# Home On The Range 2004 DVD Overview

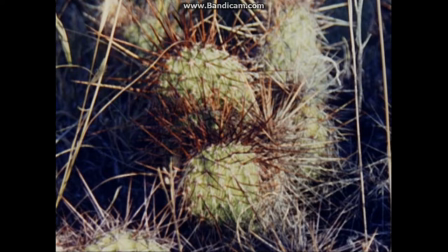(62:03)
I took a lot of close-ups of things like wood posts, plants, and fallen trees to get the grain of the wood and whatnot.
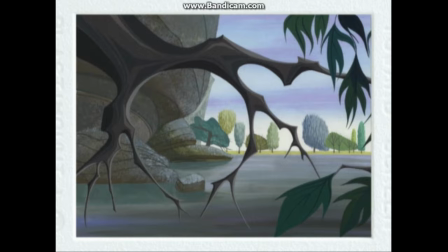(62:14)
One of the first things that we do is the development artwork. This would be an ancestor, let's say, of the style that we ended up with.
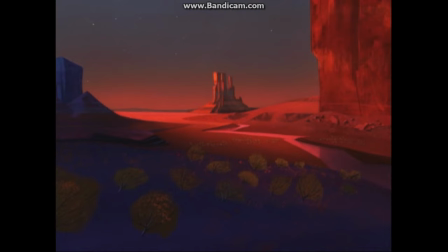(62:23)
This painting was an attempt to get a lot of that real rich, deep jewel tones that we were heading for in the film.
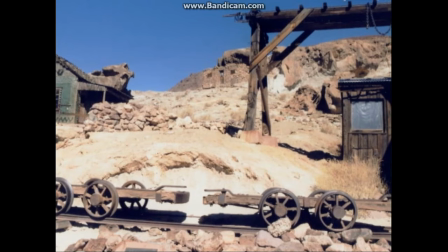(62:32)
This sets up the saturation of color that I used in the palette.
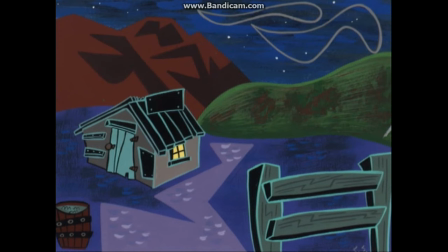(62:36)
It's easy to do a Western where everything's kind of brown and not real colorful, and this film was definitely playful and light.
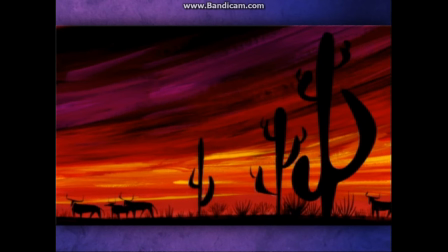(62:44)
I think this piece just evokes a great Western mood using silhouette shapes.
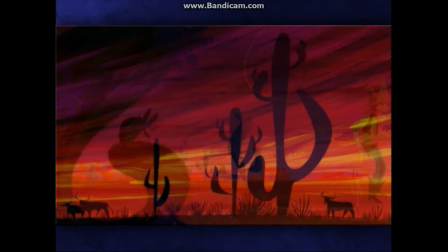(62:49)
And real stylized shapes also. Yes. It's nice to start in a bold, strong place.
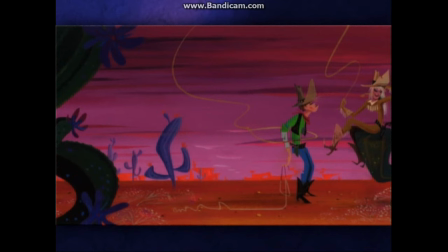(62:55)
If you don't push it that way to begin with, you don't end up in that arena.
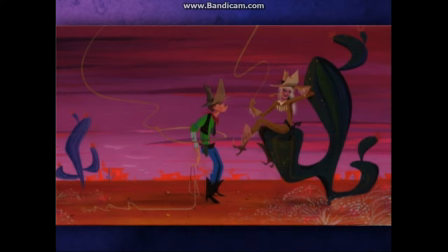(62:59)
And we did actually keep some real unusual colors, especially like in the opening sequence.
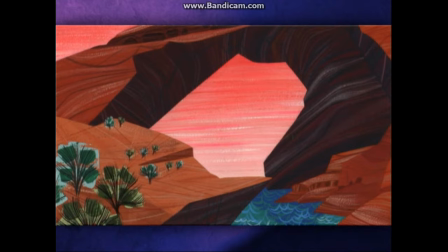(63:07)
The classic Western arch. Just taking what we saw out in nature and transferring that to some of the locales for the film.
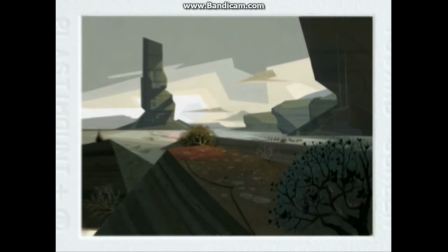(63:19)
This piece was a great influence on the faceting in the film,
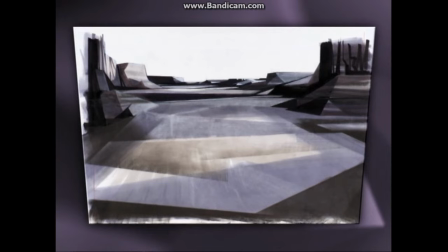(63:24)
overlapping shapes and colors on the background that have a very geometric shape to them.
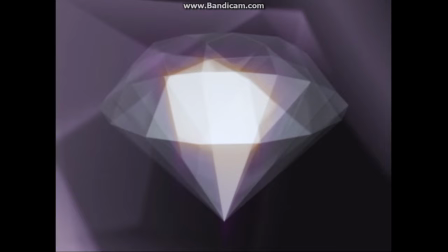(63:30)
The faceting on the ground and on the shapes that you see can be thought of as the faceting in a diamond or another gemstone.
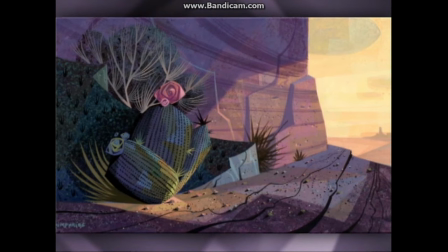(63:39)
Faceting created a theatrical lighting, which we used a lot in the film. This is one of Mike Humphrey's early pieces,
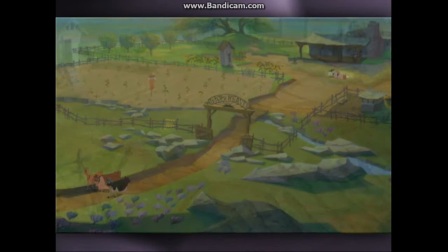(63:47)
and it helped create the vignetted lighting plan that we used on the film of where you want to have the audience look.
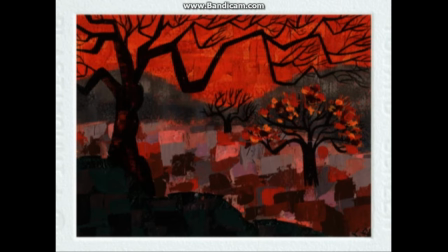(63:54)
You key that spot brighter. This piece was done early on by a development artist we had, Karen Scarpula.
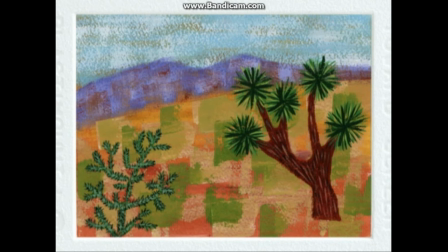(64:03)
She came in and nailed the textural thing, and I think that spun off where we went later,
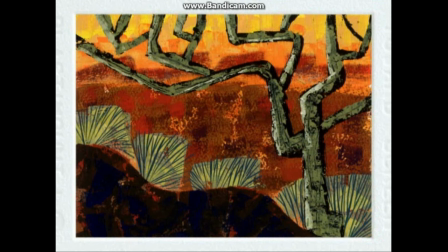(64:08)
definitely set up the shapes behind objects like what you see in the tumbleweed bushes here.
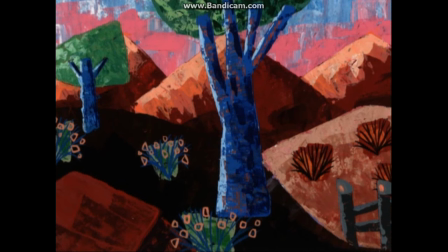(64:14)
And it just sort of gives you the illusion that there's a whole lot going on when really all she did was rubber stamp some shapes.
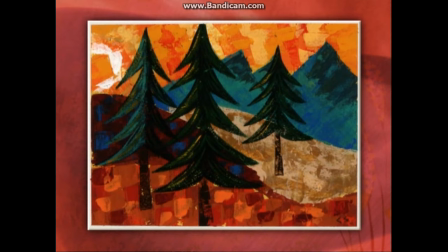(64:21)
Deceptively simple. It is deceptively simple, yes.
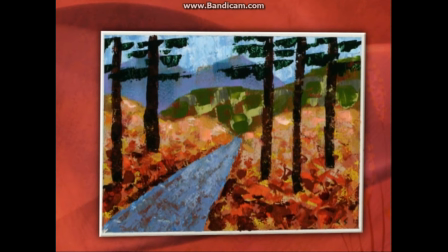(64:24)
I asked the background painters to approach the backgrounds as if they were an arts and craft project.
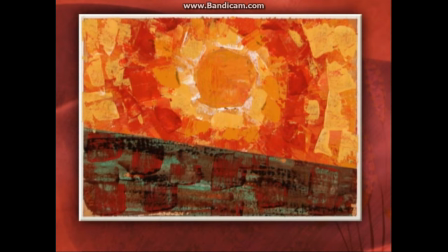(64:31)
It really is a hard thing to work just in shapes and textures and pull it off.
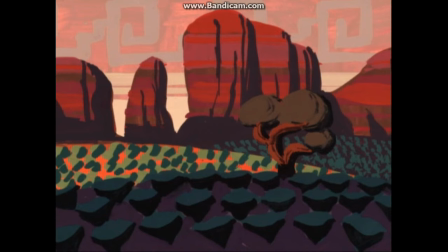(64:38)
Pattern, like you said, and shapes, and getting repeated patterns to create a texture like you see going
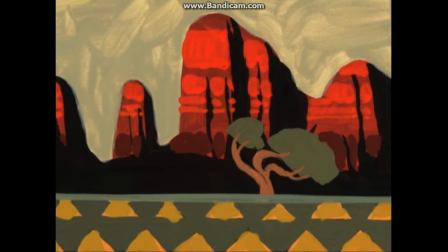(64:44)
on with the yellow triangles and the ground plane or the red stripes across the buttes, the strong shape language going on.
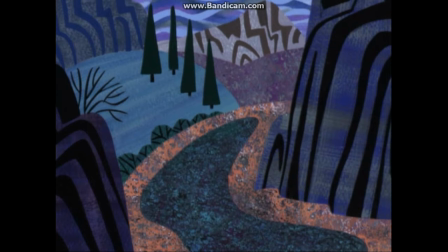(64:51)
Just real shape-oriented, stylized look. Really flatten the space, flatten the perspective.
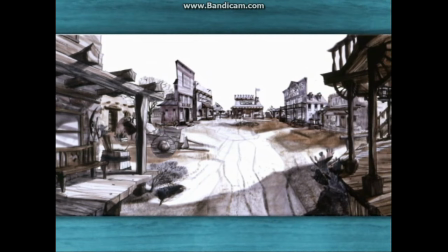(64:57)
And very playful.
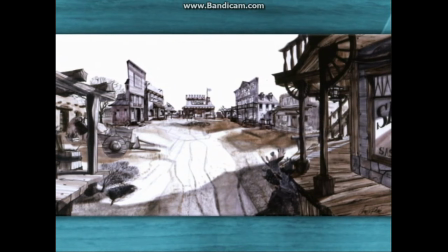(64:59)
This is our early establishing layout of the town, creating the different buildings and where they were in location to each other.
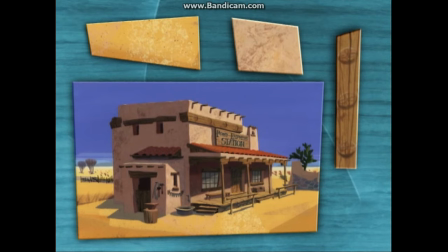(65:08)
Right before we went into production, we had honed in on what we wanted to do with the ground and some of the textures.
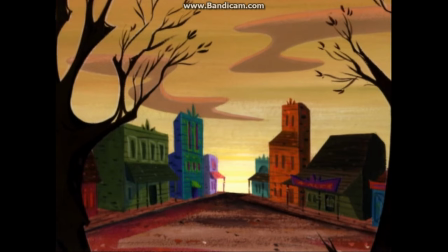(65:16)
Things didn't have to be all drab, unpainted wood. The buildings could actually be colored buildings.
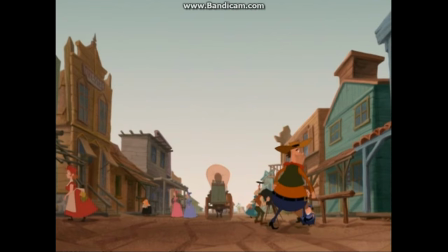(65:22)
We did end up with a purple building and a green building and a yellow building. That's Pearl's farm out there.
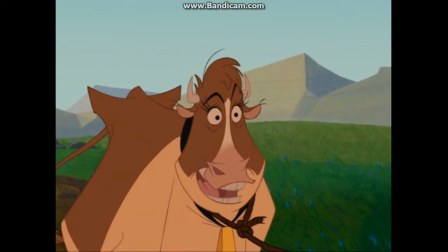(65:29)
This is when we first see the farm. It's sort of Maggie's viewpoint.
Hey, a dairy farm?
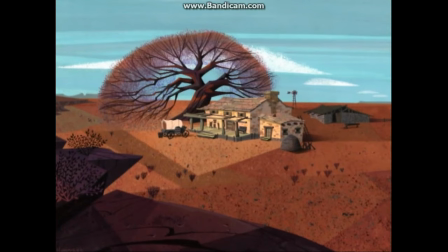(65:35) Now we're talking! Hope it's not one of them fat-free places.
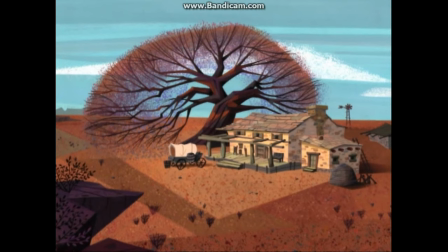(65:40)
That lacy feeling, I just adore it. It has a soft nature to it.
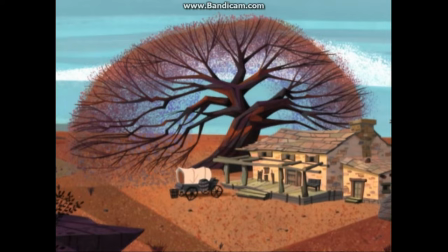(65:46)
It is organic, and you can kind of see through it into the sky beyond. What you get from this is more a mood.
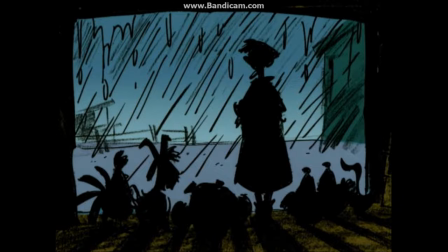(65:53)
It's a snapshot of a mood.
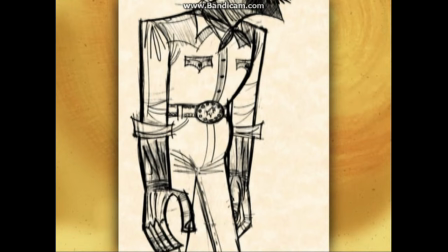(65:59) You get before I start using words no good woman should ever use.
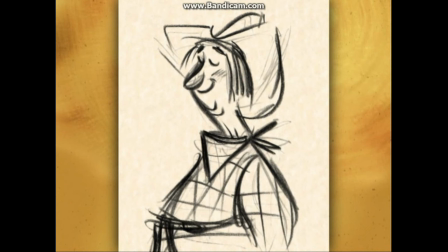(66:04)
Before Pearl was Pearl, she was a man.